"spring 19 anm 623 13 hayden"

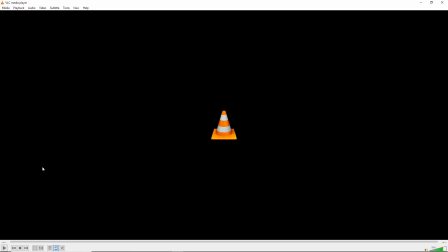[0:00]
Okay, this is Hayden.
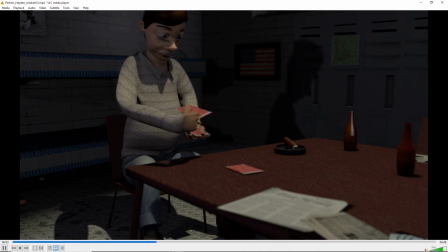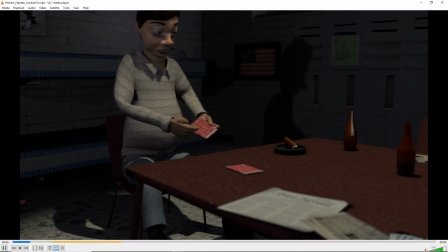[0:16]
So yeah, this is it's got a good look. I like the lighting. I think this shadow is a bit much.
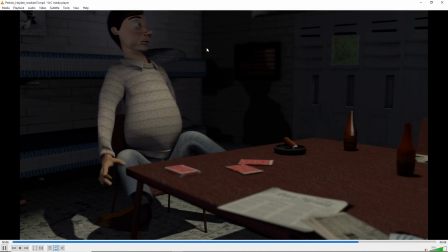[0:23]
It looks like there's a giant spotlight pointing at him. Looks kind of weird, and the way it's from the side. If there's a light source, you might expect it to come from the top. So I think that's a little distracting, and you should either turn off shadows or change the angle of the light.
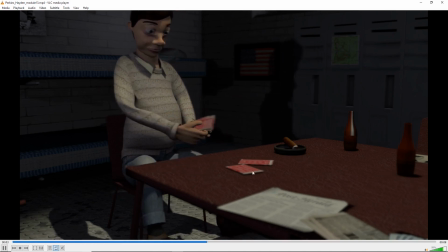[0:38]
But I like the look of the scene, the textures, the depth of field, all that's looking good. I think the kind of flicking motion of the cards does look better, although you do have a little bit of pop on that first card. I like the toss of the deck on the table or the box, whatever that is. But this
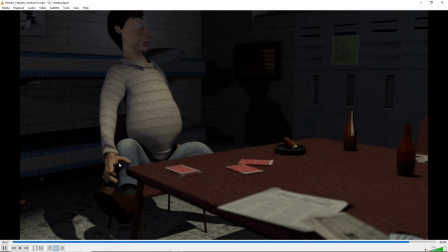[0:59]
this pose, he's kind of intersects his leg there, and this pose is just kind of weird. I don't think that's working, and I think it sort of moves too slowly because I think it's supposed to be like a much bigger surprise when the bottle's thrown in him.
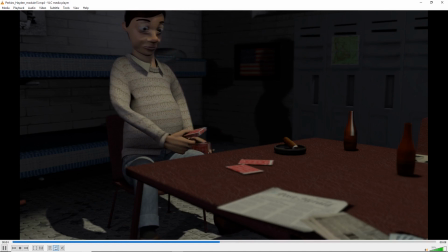[1:11]
So I think you need to hold on something, and then I just think you need to work on that last pose. It just looks funny the way he lifts his legs up, and there's a little pop in the movement there. So I would kind of work on that a little bit.
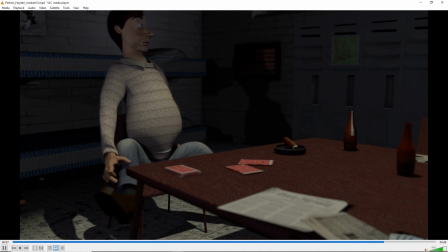[1:24]
Try a different pose out that maybe expresses more. Maybe if someone throws a bottle, you might do something like raise your arms up to kind of guard your face or something like that,
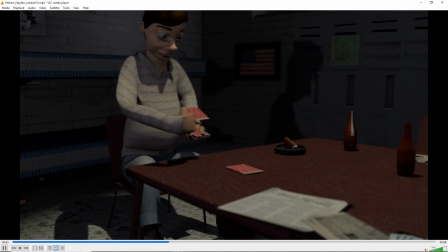[1:37]
or cross one knee over.
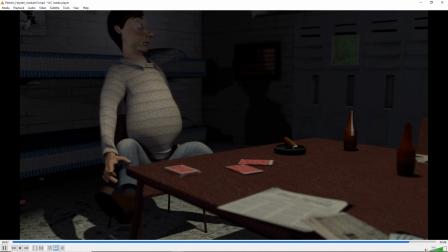[1:40]
There's this kind of reaction to kind of protect yourself by, covering yourself with your limbs. So maybe he reacts that way. But right now, they look sort of very prone in that position, and it just looks like an odd reaction. So I would try something different with that. Um, and yeah, work on the shadow.
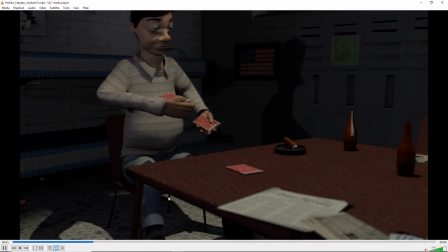[2:00]
But other than that, and by the shadow, I mean the shadow down here doesn't really bother me that much.
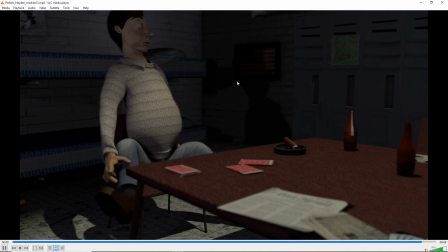[2:06]
It's this one on the wall that I think looks weird. So whatever light that is, actually, if you just turn the shadows off on that light, I think that would be fine.
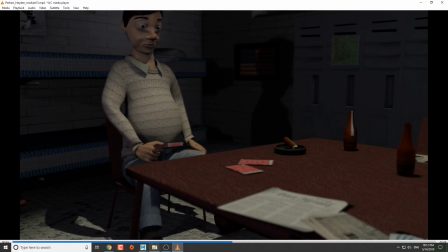[2:13]
We can take a look in Maya. Um, See if I can figure it out.
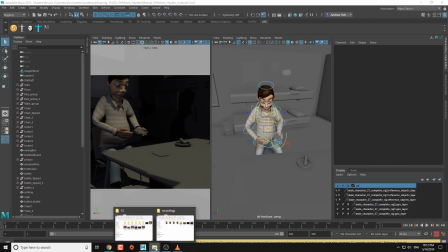[2:18]
Oh, yeah, the other thing I wanted to talk to you about was the your file organization is kind of, it seems like it's all over the place.
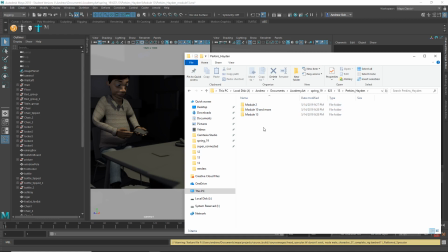[2:26]
There's all these different folders. You should have one project folder, all of your scenes in the scenes directory of that project folder, all of your source images in the source images directory of that folder. But it looks like you've got files sort of spread out in multiple folders, and then when I try to open it, it can't find a lot of the textures, so it's a little bit of a mess.
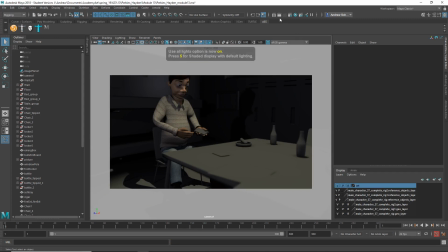[2:49]
And yeah, let's see. Is that?
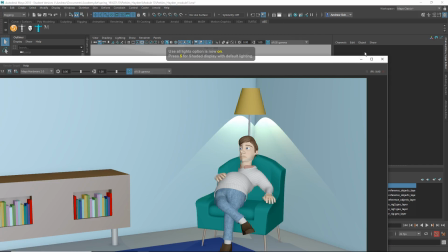[2:54]
Oh, that's not yours. There's that shadow on the wall.
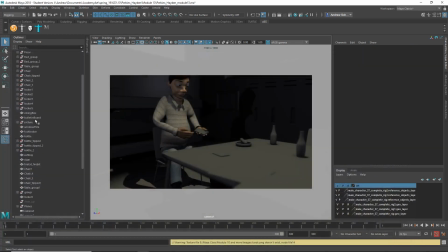[3:01]
Um, so what light's that gonna be?
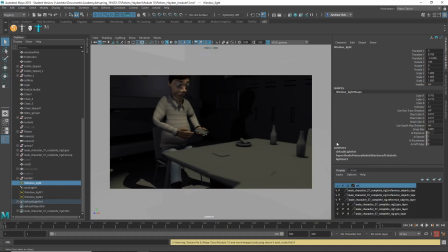[3:07]
Um, Let me just turn these shadows off. Try that one.
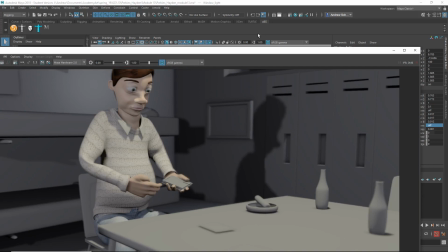[3:19]
Is Maya gonna? Nope. Or is it still?
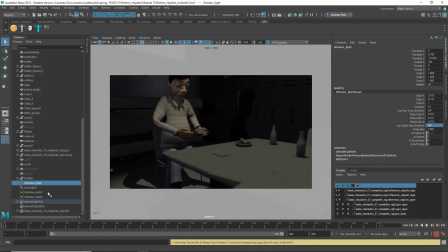[3:26]
Nope. Okay. Oh, there's a lot of these. Okay. Those shadows are off. Let's see, is it this one? Or maybe it's that spotlight. I guess we'll see.
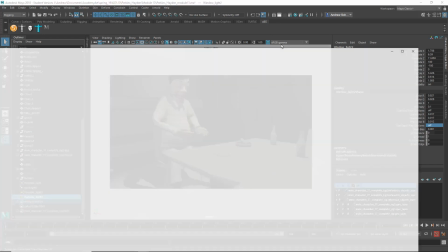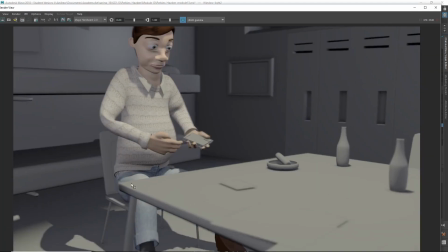[3:52]
Oh, okay, yeah, it's one of those. See, for me, that's better. And you got that shadow underneath him, which sort of places him in the scene, but you don't have that weird shadow on the wall.
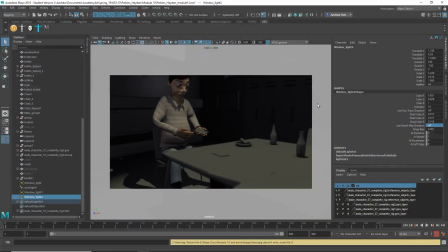[4:00]
So, yeah, I would just go ahead and turn it off for that light, and I think that's going to be better. So yeah, I think it's coming along.